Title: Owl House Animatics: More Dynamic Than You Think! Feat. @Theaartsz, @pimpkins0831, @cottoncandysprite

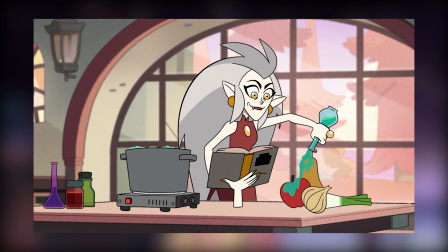(4:12)
Thea's working on a couple of major projects right now. One of particular interest, considering the source of this video,
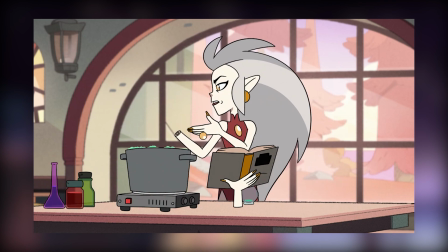(4:18)
is a batch of the Owl House musical animatics for all its songs, which I could not be more excited to see, by the way,
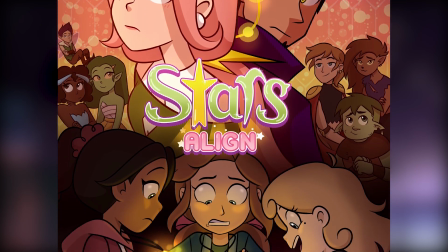(4:25)
and a pilot for a show she's creating called Stars Align, and it looks really impressive.
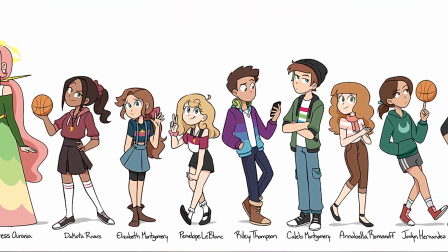(4:33)
If you told me this was a new show that was greenlit by Disney, I'd totally believe you.
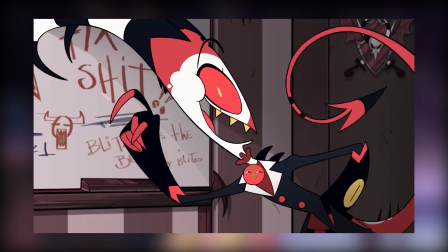(4:38)
The show is planned to be an online series, similar to the path that the show Hello Boss took,
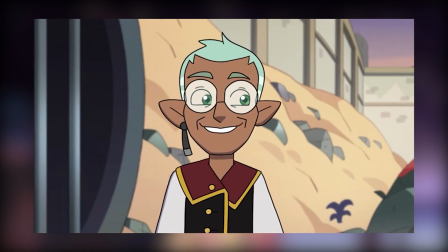(4:42)
with a wide range of representation of LGBTQ+ characters and mental health issues.
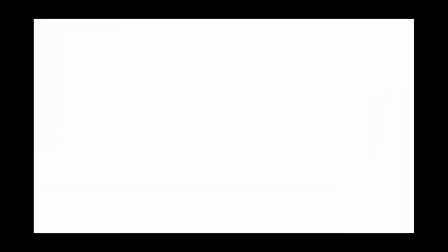(4:48)
The show's about 3 girls who get transported to another dimension after finding 3 parts to a necklace
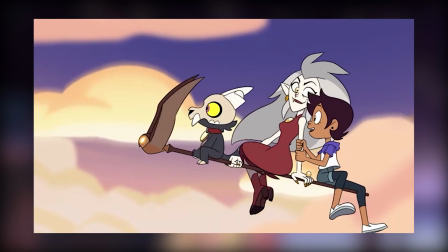(4:53)
and learning to work together to save this new world called the Six Realms from a dark force.
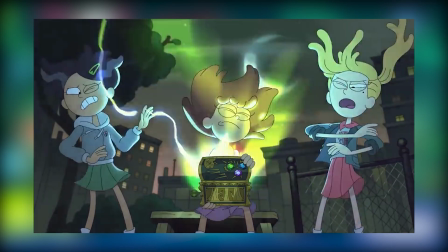(4:59)
Fans of Amphibia are sure to be satisfied with a premise like that, so be sure to check it out.
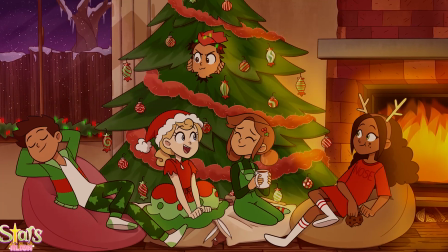(5:04)
She's most excited to see people's reactions to her pilot, and the thing that keeps her going is her incredible support system, specifically calling out her mom and girlfriend.
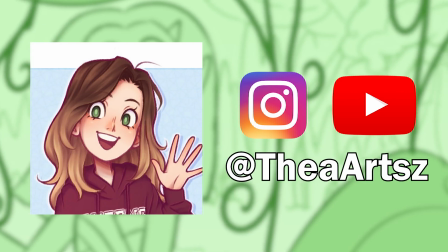(5:13)
Thea, thank you so much for speaking with me, and if you'd be interested in talking about Stars Align ahead of its release, let me know.
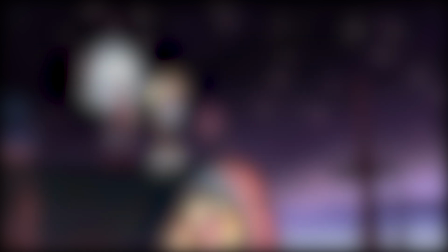(5:20)
I'd love to speak to you more about it. But the impressive work doesn't stop there.
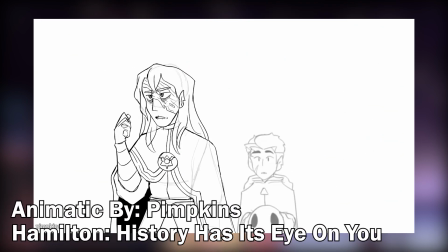(5:26)
As a fan of Hamilton and the Owl House, a video from a channel called Pimpkins caught my attention.
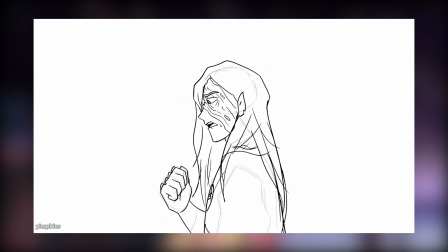(5:32) History has its eyes on you.
The Owl House Bellows animatic. And holy titan!
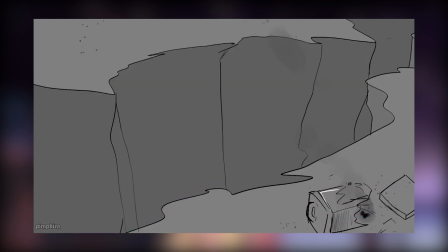(5:39)
Not only is the art style varied, with one of them once again being very close to the style of the show,
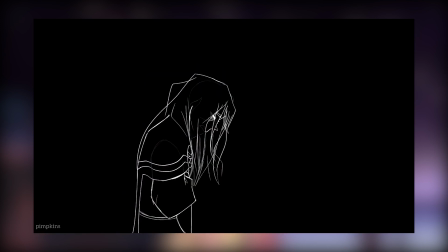(5:46)
but the most impressive part, wow, where do I begin?
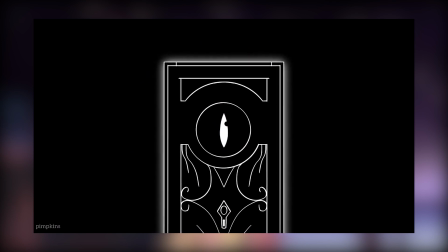(5:52)
Should I talk about the motion behind the visuals, the brilliant cuts to cues from the songs,
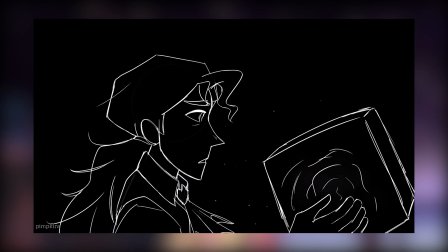(5:57)
the rotating styles and imagery communicating the hollowed torment that Bellows must feel from his lifetimes and rise to power?
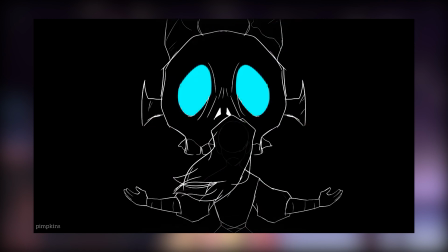(6:06)
Honestly, for once, I have no words. It's just beautiful.
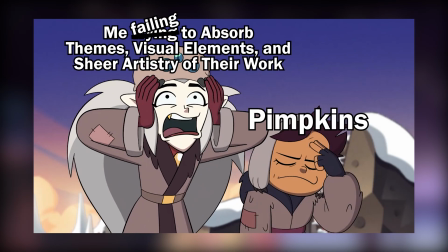(6:14)
Luckily, I was able to connect with Pimpkins, who was able to help me with this portion of the video, so thank you so much for helping me get insight into your process, Pimpkins.
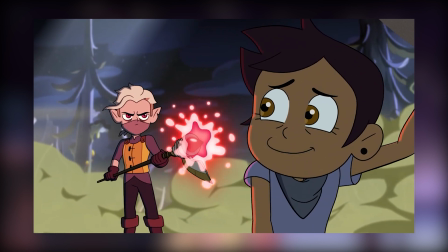(6:22)
I won't discuss every detail because 1, I don't want to spoil too much and want to give you the joy of finding these conclusions for yourself,
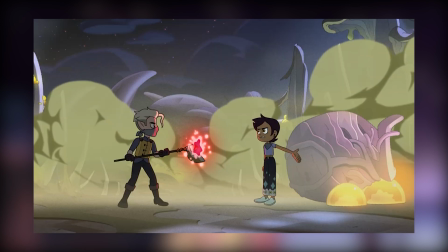(6:29)
and 2, because some of it is up to your own interpretation, there isn't always a right answer.
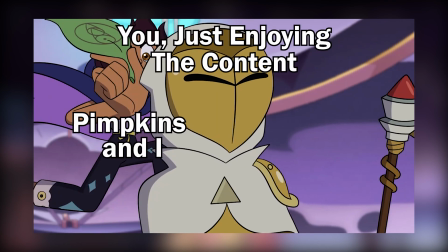(6:36)
That said, let Pimpkins and I get you started.
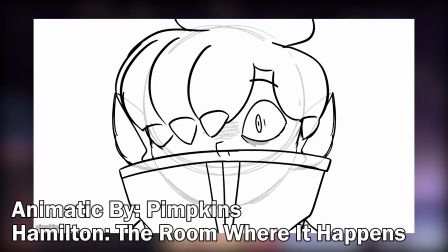(6:40)
Something that is definitely the most noticeable element of these animatics is their shifting between black and white backgrounds.
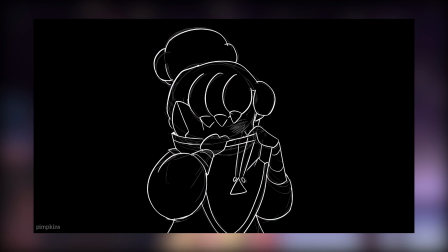(6:46)
This is actually intentional, as it helps communicate if a character is facing reality when it's in white,
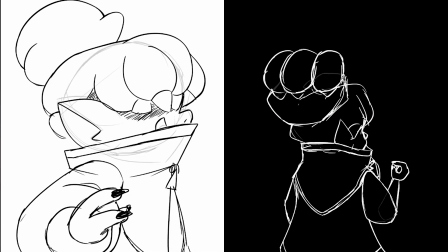(6:52)
or if it's their own internal disposition when it's in black.
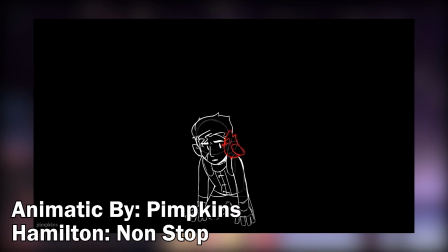(6:56)
In turn, this puts a specific importance on the usage of color as a whole, since it rarely pops up between the shifting black and white scenes.
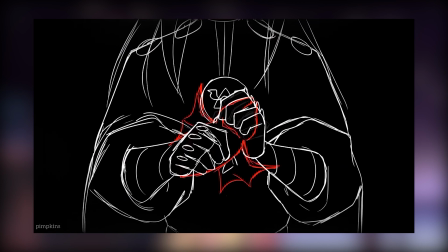(7:04)
With red being a focus on wild magic, a perfect choice for color considering Little Rascal,
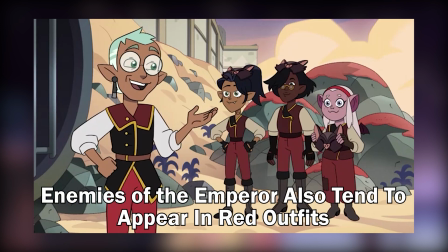(7:10)
and that red is a color traditionally associated with aggression and chaos, and since these animatics are from the perspective of the Emperor's Coven,
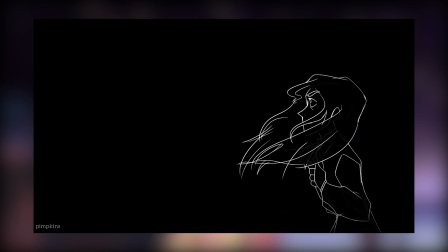(7:18)
it fits that interpretation. Blue being associated with covens, again, considering the perspective,
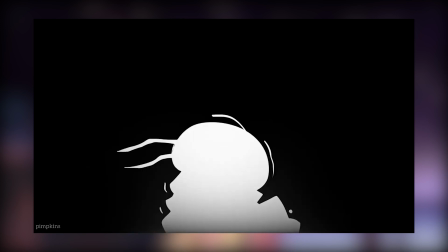(7:25)
a color representing calm and order makes blue the perfect choice, and green serving as a transition between the two.
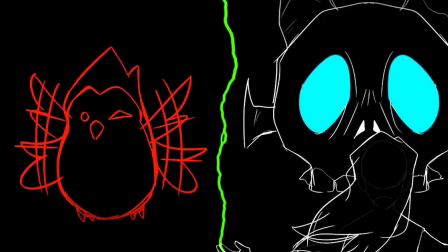(7:34)
The RGB pattern of these color choices call attention to the duality, yet direct,
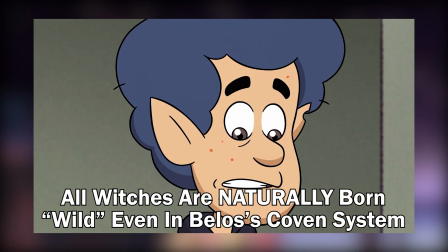(7:40)
almost inseparable connection between wild magic and the coven system in Bellows' society.
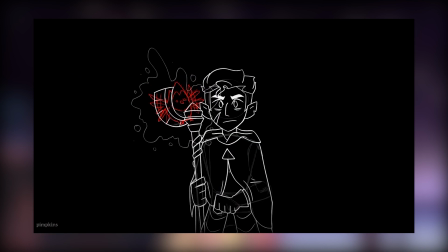(7:46)
I can almost guarantee that these color selections were not arbitrary,
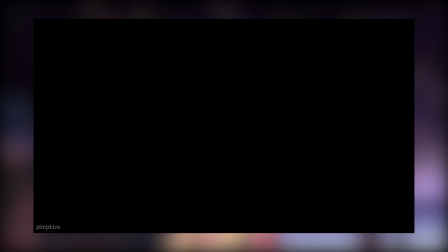(7:51)
which should give some insight in just how much intentionality and attention to detail each of her non-humorous animatics contain.
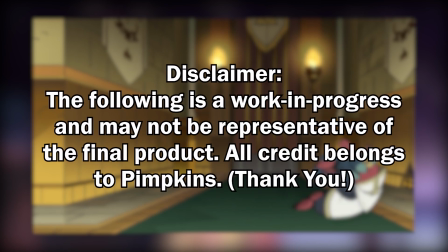(7:59)
Speaking of her animatics, Pimpkins was kind enough to leave a preview of what she's been working on.
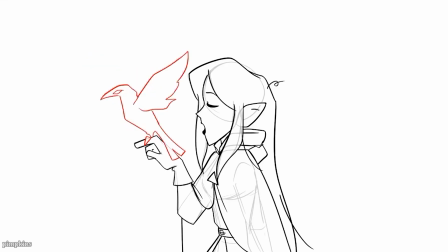(8:04)
Check it out, and I hope you enjoy.
1, 2, 3, 4, 5, 6, 7, 8, 9. Love. Good. 1, 2, 3, 4, 5, 6, 7, 8, love.
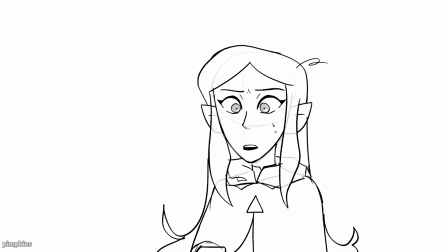(8:19) 7, 8, 9. 7, 8, 9.